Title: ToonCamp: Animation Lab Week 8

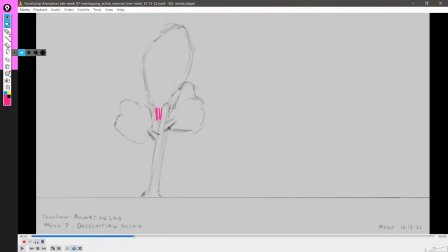41:41 Maybe it wasn't the best idea. Let's do yeah. You actually did you tried to do something really interesting here.
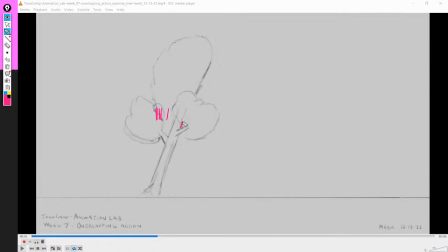41:52 And I like that. We're gonna talk about that. Here it's more or less here.
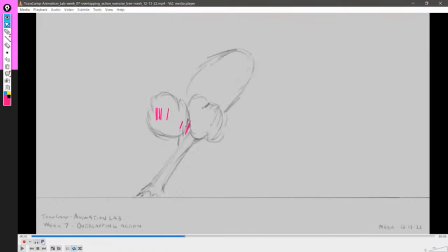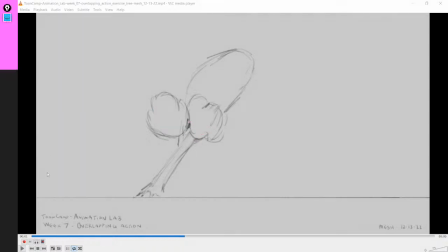42:10 Oh.
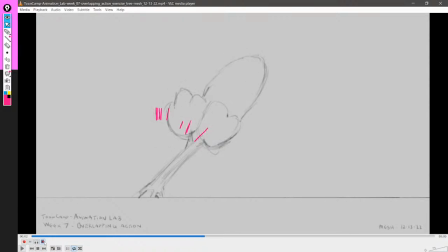When does it fall? Yeah, okay. That's what I wanted to see.
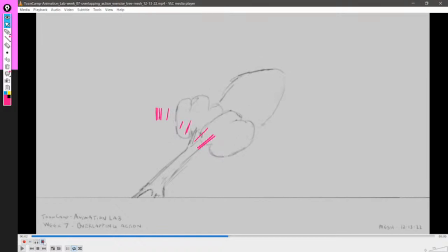42:27 I think this is the frame where the thing holds, and then oh, and there was one, yeah, but that was already going out.
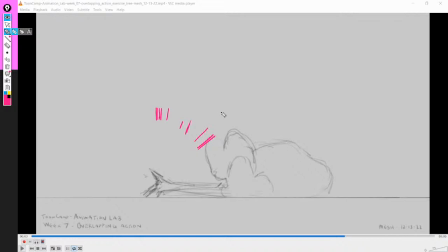42:35 So there's one thing here that I think is really interesting, and this goes back to slow ins and slow outs.
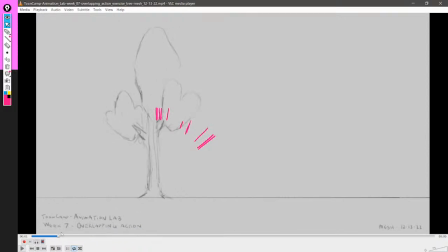42:45 Remember when we talked about when to use slow ins and when to use slow outs?
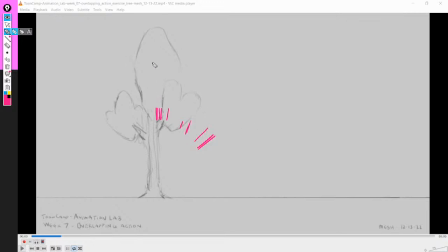42:53 Yes. Sure. So naturally, this part here, so you do this movement, right? Where it goes from here to here, and then it hangs, right? Yeah. I think that what you wanted to do was to feel like the tree,
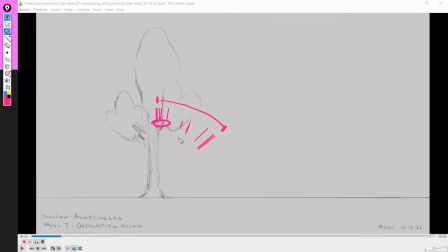43:14 say, so over in this part, it's just very, very slowly tipping over. And then when it gets to here, it's like barely holding on by the roots, right? The roots are like in maximum tension, right?
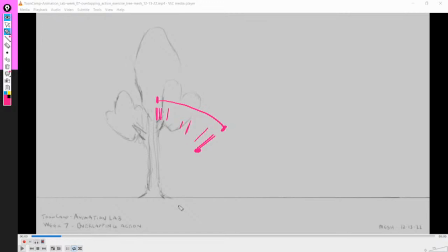43:32 Yes. Yeah. Okay. This actually has a lot of potential. Except that this here has to slow out exactly as you did, and then it has to go in free fall all the way to the max tension point.
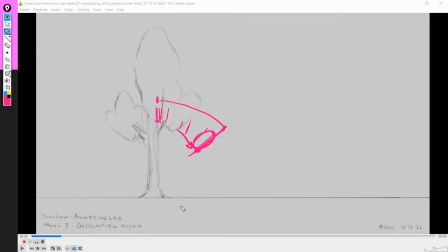43:52 It does not slow in here. This is the same as you throwing a ball at a wall, you know? The ball's not going to slow before it reaches the wall. It's going to smack on the wall and come back.
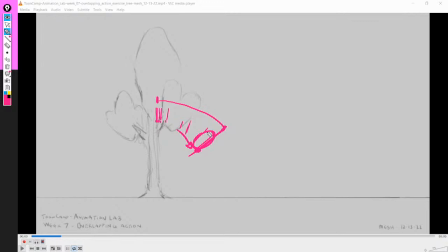44:12 In this case, you would want the tree to come here and then maybe do a little back and forth. Very, very small. As it becomes as stretched as it can, and then like unstretches a little bit and then stretches again, right? As a bounce.
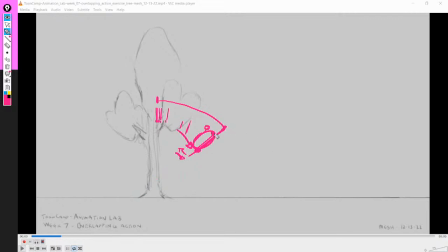44:30 Yeah. But you would not want to slow in here. That's something that's feeling a little bit awkward about it. that would also like anticipate the fact that the roots would then break and have it fall.
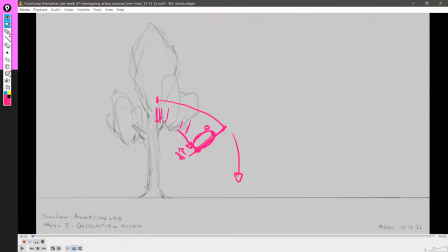44:48 If any of this is going against your intention originally, do speak out, okay? Because the thing is, right now you have a tree that's, yeah, it's like, it kind of like, it feels like it's, and then it's like, oh, maybe I won't fall actually, and then it's like, oh wait, I actually have to fall, you know?
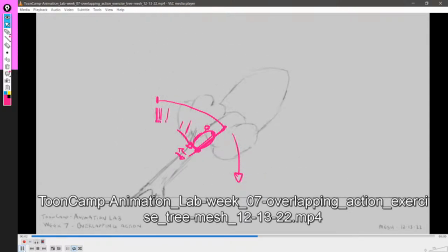45:07 Yeah. No, that's totally fair. That is what it looked like.
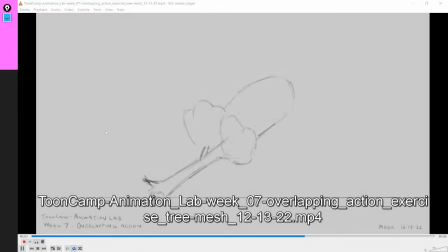45:12 Tending was like, it's like you could imagine like as it's falling, like like maybe after it falls a little bit, a few of the roots kind of come up, and then it falls a little bit more, and then it stops, and then some more roots come up, and then finally at the end, like the big root that's holding it falls.
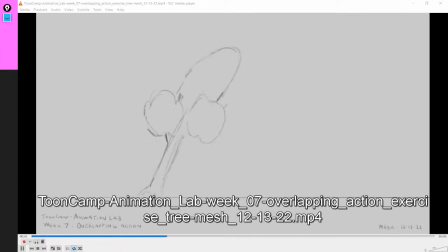45:31 So like it was supposed to kind of like I did intentionally sort of pause a few places, but it doesn't really look right.